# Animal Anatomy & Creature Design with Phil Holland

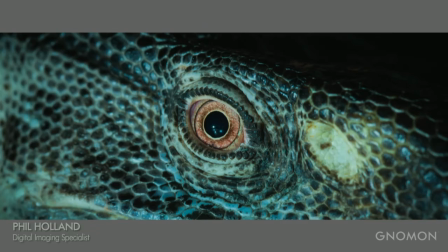3685s
This reminds me of the kitchen shot in Jurassic Park where the raptor comes up to the window, the circular window, a little bit. Now we get a really close look at that eye. Do you guys feel like he's friendly? No, probably not.
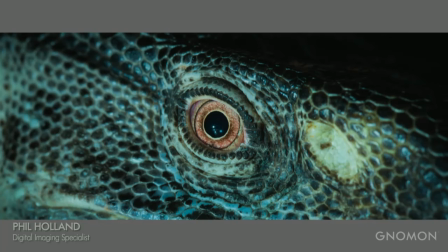3705s
Even though that lizard doesn't even know what expressions are and probably has never been outside of survival mode, there is no friendly expression for a lizard, if you think about it.
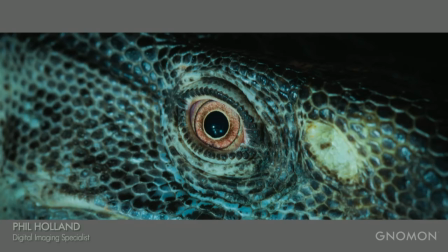3718s
I had a Nile monitor when I was a kid. It was a big, big lizard. And that thing would actually like curl up next to you for your body heat on the floor, as long as I was. But this makes you think bad things, really bad things. But in reality, he just wants a carrot. But take a look at this, and getting up close like this is so powerful.
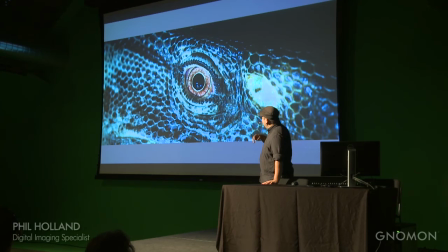3742s
Look at the eyelash, if you will, the scales around that area, just the texture on that weird eye. It's very powerful to examine things at this level.
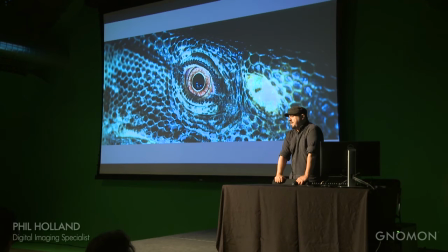3756s
You know, it's nice to do it at a Google search and whatnot, but you know, you guys can go out to a zoo, you guys can go out to a pet store. You could probably slip the pet store guy a few bucks and just like, hey man, can I shoot your gecko? I need it for my finals when you go to Gnomon, because that's going to probably happen.
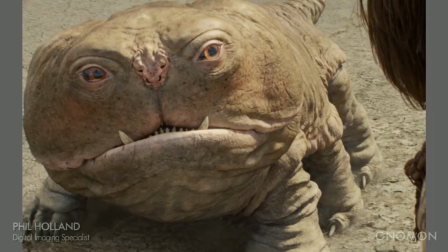3777s
And this actually gets, you know, brought to the big screen in some way, shape, or form. This guy has a little bit more of a human style of eye, but it is so real that you don't feel it's CG.
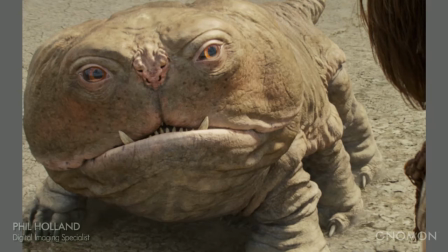3792s
You know, he's only on screen a little bit, but this actual creature brought to life this way was impressive.
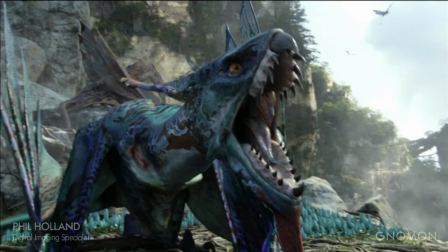3800s
I just wish there was more of it. We've seen some really expansive designs on things like Avatar where more of the tropical patterns of, say, birds have been influenced into reptilian skin and smooth at that because they live by water.
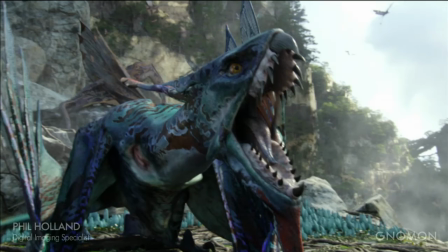3818s
Very interesting design. Strange beak through teeth as well.
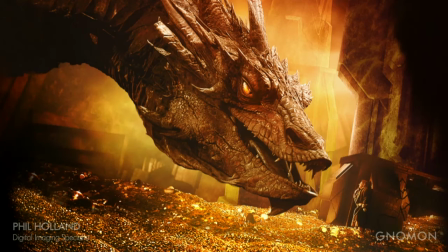3825s
Then getting into dragons that have been on screen, we have something like Smaug, who's been a bit more pompous, confident in some weird ways. He's got a bit of a gullet. He doesn't have necessarily the most threatening look because his upper lip is turned up.
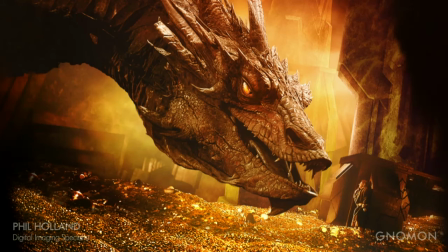3844s
So you get the feeling that he might be dangerous, but maybe a little bit more bark than bite.
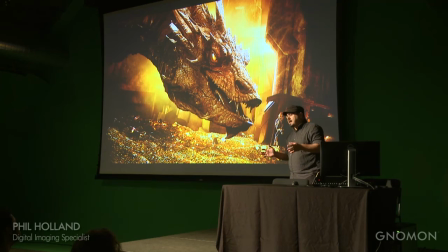3852s
Like, his teeth aren't even really that threatening. It's an interesting design. Big scary dragon, don't get me wrong. If I saw a big scary dragon, I'd be peeing my pants.
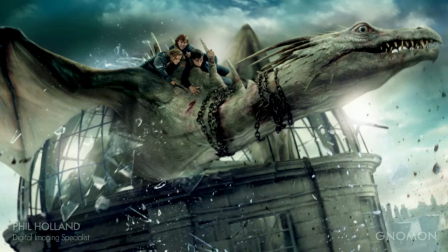3864s
Another interesting dragon, and actually one of the better ones recently brought to screen, was in this Harry Potter film, the tied up, what was it, Iron Belly or something? I can't even remember. But what I really liked about this dragon is the emotion that was captured in its face.
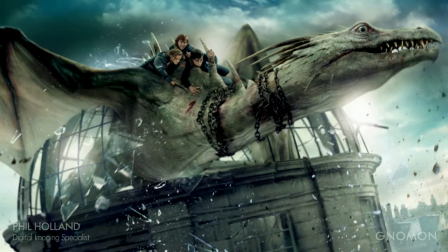3881s
You felt it was a little tortured. In the general animation, you could also see it flinching. And they spent a tremendous amount of time actually putting in the wear marks for the chains on the creature when you actually watch the film.
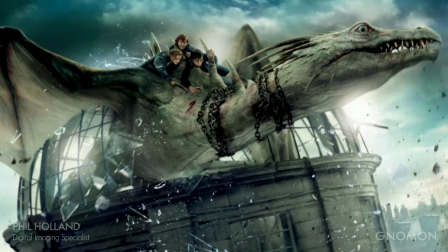3896s
This was a promotional graphic, but It was the prettiest shot of the thing I could find. But do you know what the coolest dragon was ever brought to screen?
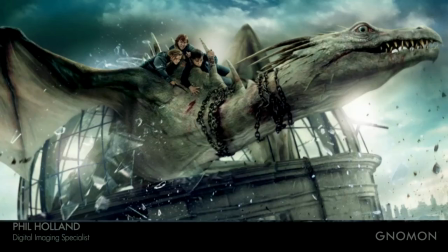3905s
Not Dragonheart. Reign of Fire.
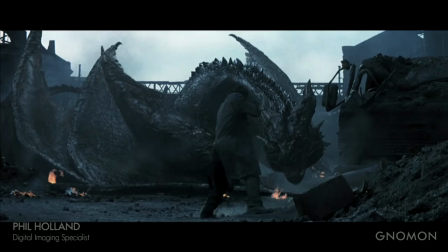3910s
This is a little movie that is very strange because it shouldn't have been made, and it was a miracle it got done. I worked for the VFX soup on it a few times, and
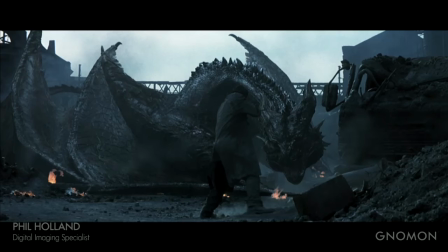3925s
this was beautiful animation. Just the flight mechanics, the dragons on the ground, the aggressiveness.